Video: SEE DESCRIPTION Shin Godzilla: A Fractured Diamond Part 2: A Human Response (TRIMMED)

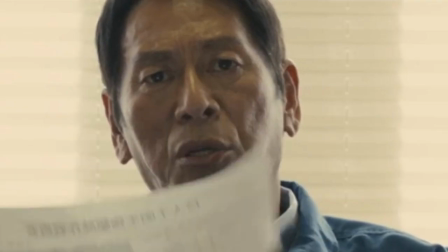An inspection in the middle of an active disaster. Now that's bureaucracy.
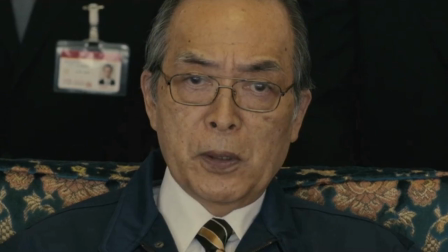What I do like is everything said here has import.
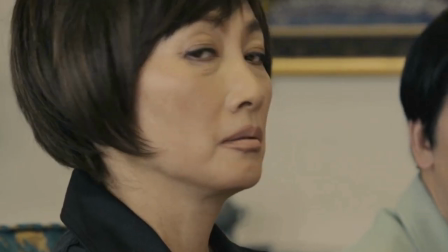It's not just random waffle thrown in for the hell of it.
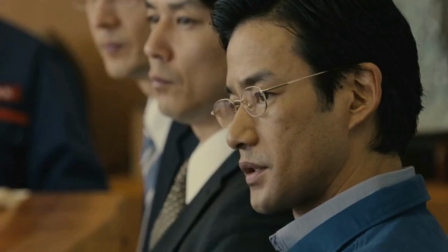Be it public safety, affirmative action, sticking to the rules, or simply kicking the Prime Minister up the backside.
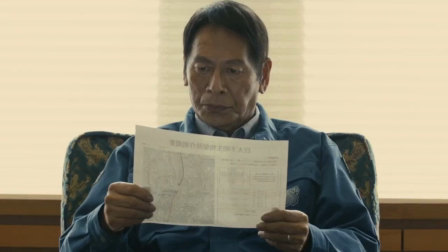This helps to understand how much the Prime Minister has to think about with each decision he has to make.
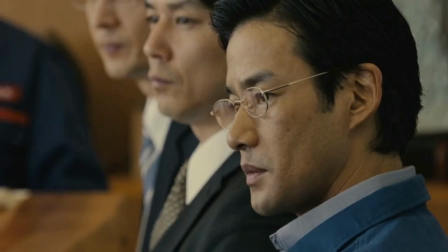The speed and efficiency at which all these opinions and bits of information are given gives the impression that this happens a lot,
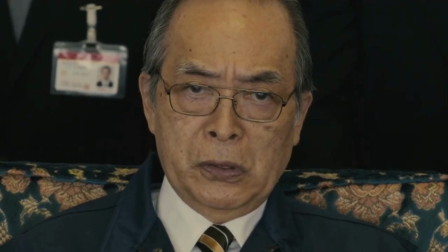and that's not a good thing.
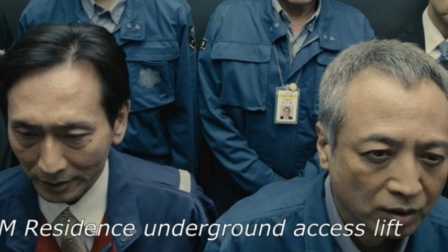Finally, the SDF are called for and the meeting is over, leading two MPs to natter about how well things are going.
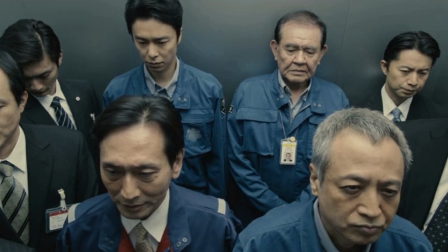What a relief this is. That thing will be dead soon. I'm sure the choppers will make short work of it.
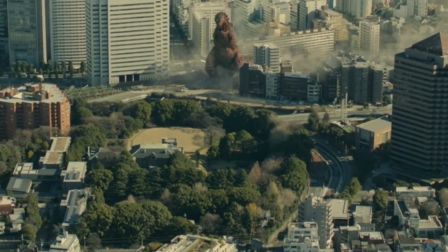Yeah, I bet we could turn its carcass into a big tourist attraction.
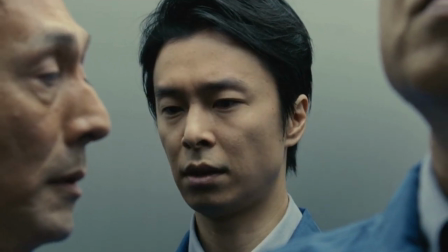Sirs, just as a reminder, the old Imperial Army thought like that.
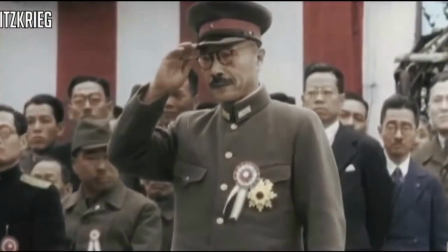During the last war, their armchair theories led to the loss of 3 million Japanese lives, so beware of unfounded optimism.
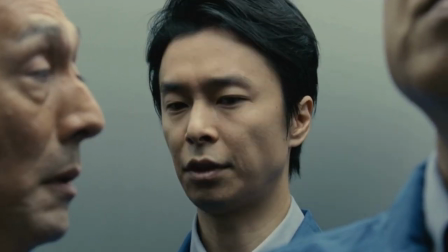It was quite a surprise to hear this, and not an unpleasant one.
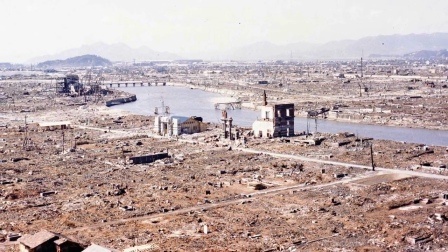Godzilla films have always been a reference to what America did to Japan, mainly because it was so unthinkably horrific.
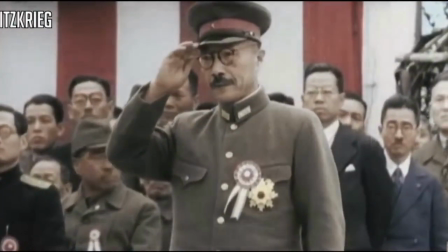But it's rare to hear anything about what Japan did to Japan. In this case,
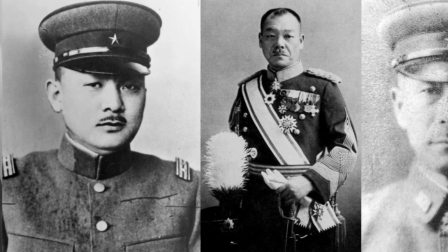the film is referencing the old generals of the military whose ideas about American softness turned out to be incorrect.
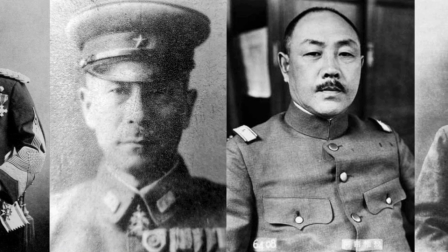There's also a surprising parallel to the generals' inability to admit defeat because they wanted to save face with the Japanese public.
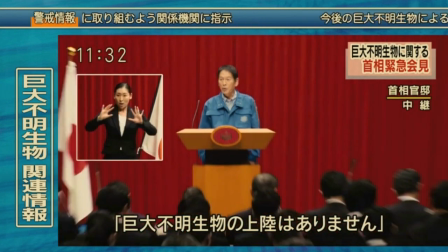It's a significant parallel to the situation in the film and, by proxy, the people in charge during the 2011 disaster.
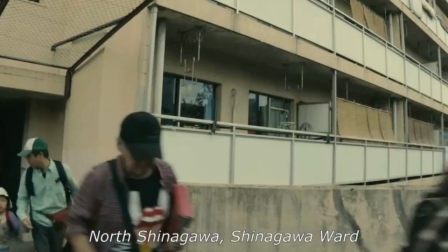I see what you did there, film. We see a fireman requesting information about where to put people.
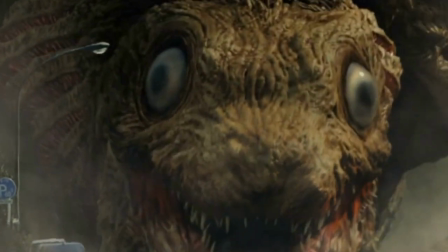Local. Up until this point, we've followed Godzilla and the government, and by proxy the military.
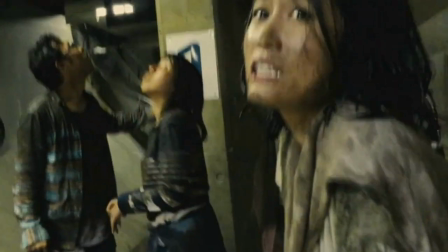The only other people we've seen are random civilians casually taking selfies, running screaming, that sort of thing.
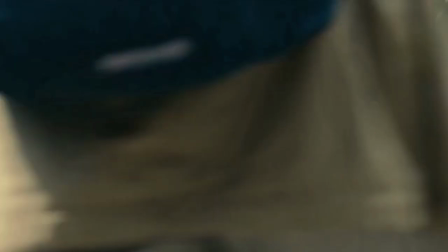Seeing and hearing from someone with boots on the ground is a brief slap in the face that this isn't a government playing at disaster.
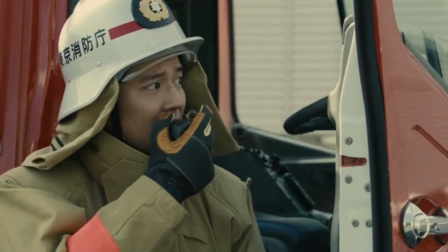This panicked voice from below is a reminder that everything this bunch of
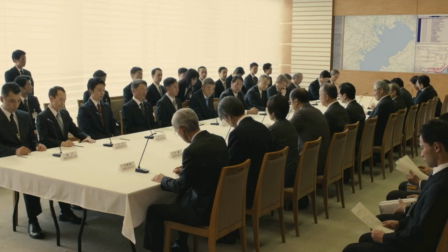suits is deciding is affecting and will affect a lot of people.
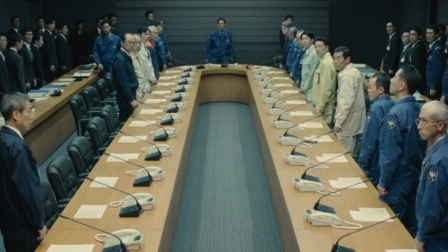Back with events at hand, and we're in meeting number 10.
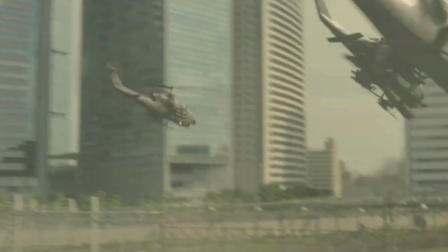We're also back with Godzilla as the SDF helicopters fly in to confront him, and it's here,
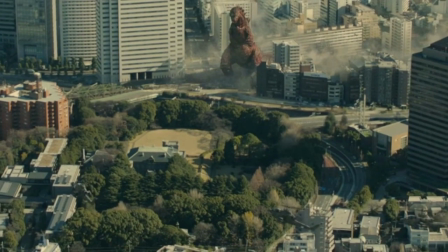now, that I can talk about the awkwardness of this scene.
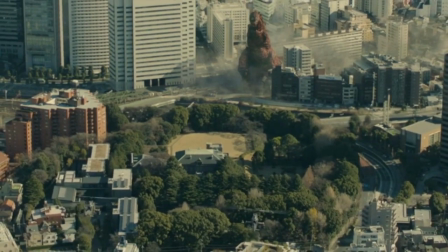I said earlier Godzilla stops and stands there for a bit, for no apparent, in-universe reason.
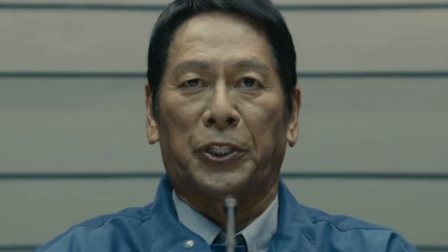But there is a plot reason.
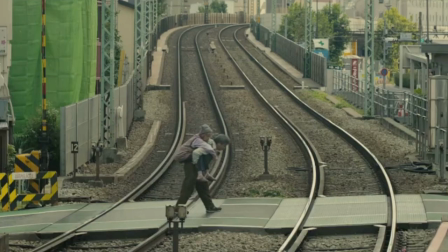The helicopters are ready to shoot, but oh no, there are some old people walking around nearby.
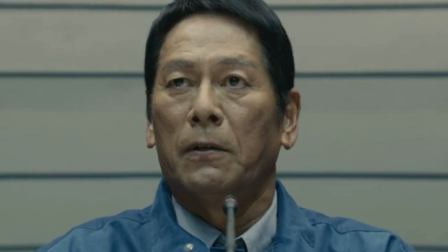Finally, the Prime Minister is, once again, required to make a decision.
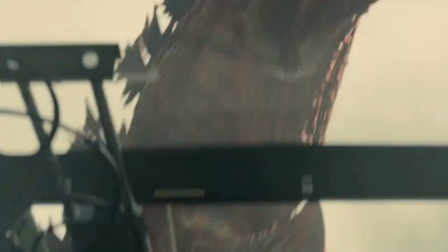The attack is stopped, the helicopters. This is almost the most outstandingly bad the writing gets in this film.
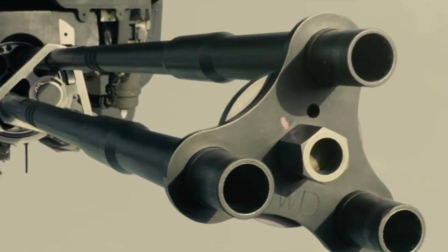Almost. There is a purpose to it, I'll give it that, being that we could look back on and say, if only they'd done such and such.
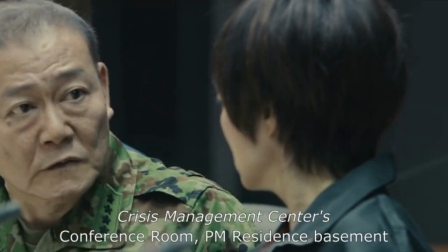This would cement the fact that the government at the time was making the wrong decisions at the worst times.
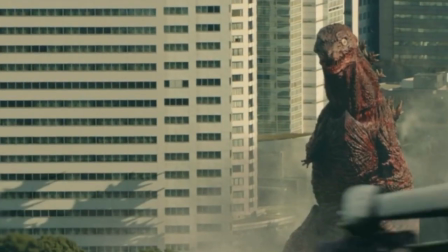The problem is, the scene itself is odd.
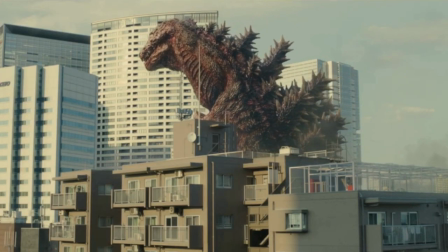We need a scene where Godzilla has the potential to be killed. That's easy enough.
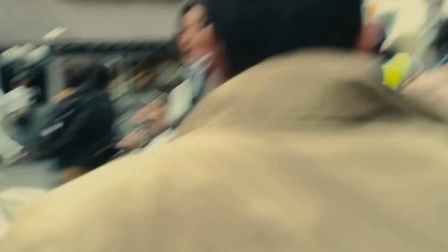Stick some helicopters in front of him and job's a good un. But now the scene needs people in the area to be endangered.
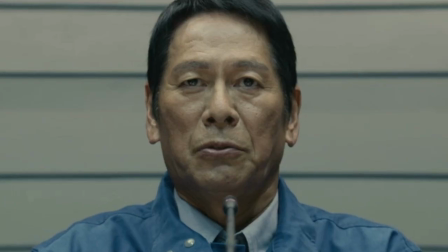Not too many.